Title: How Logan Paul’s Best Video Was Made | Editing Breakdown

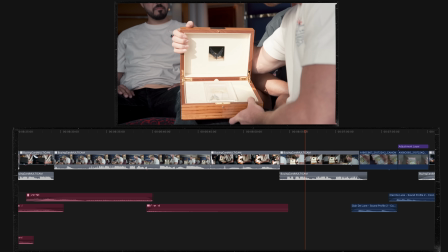12:09 Despite how slow and unnoisy these cuts are,
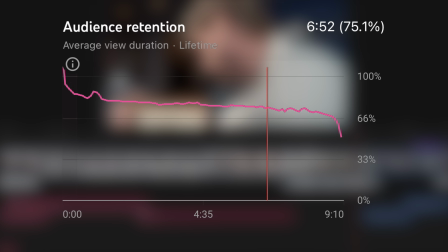12:14 this moment had the highest and most effective line of retention. And this moment of silence, bewilderment, and awe calls for one of the greatest songs ever made.
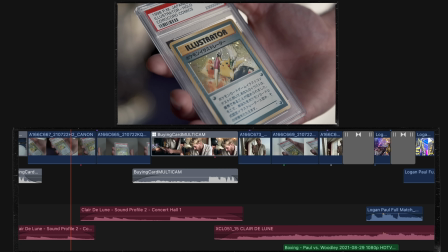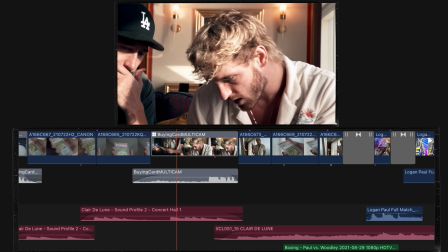12:34 This track is intimate and personal, yet it also feels monumental.
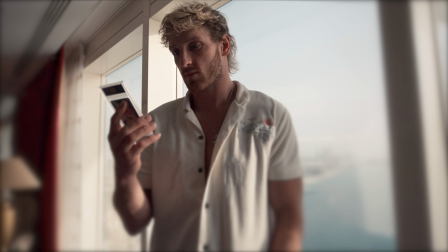12:45 The completion of his Pokemon collection transcends Logan and the audience to
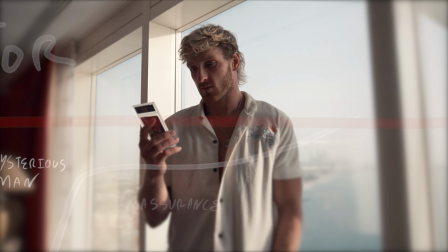12:50 such a high that it also bleeds into another high moment of Logan's career.
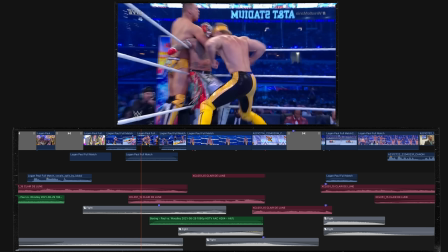12:55 I made this achievement feel melancholy, beautiful, and calm.
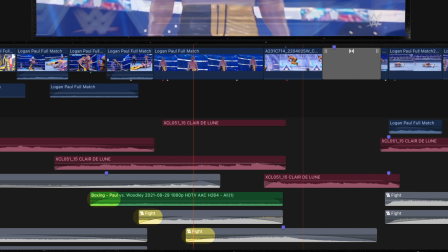12:59 It feels like Logan can fly. And that's why I emphasize that moment by removing the audience.
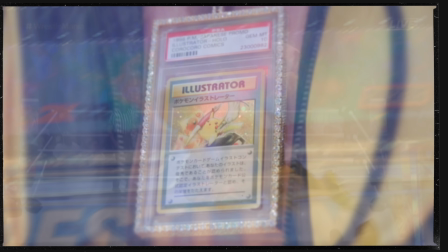13:06 Cut to slow motion, and as he flies, I fade into an image of the illustrator, hilariously suggesting that's what's making him fly.
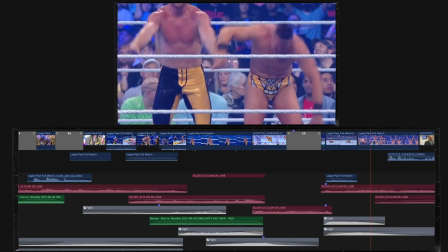I truly do overthink editing on bloody Pokemon cards.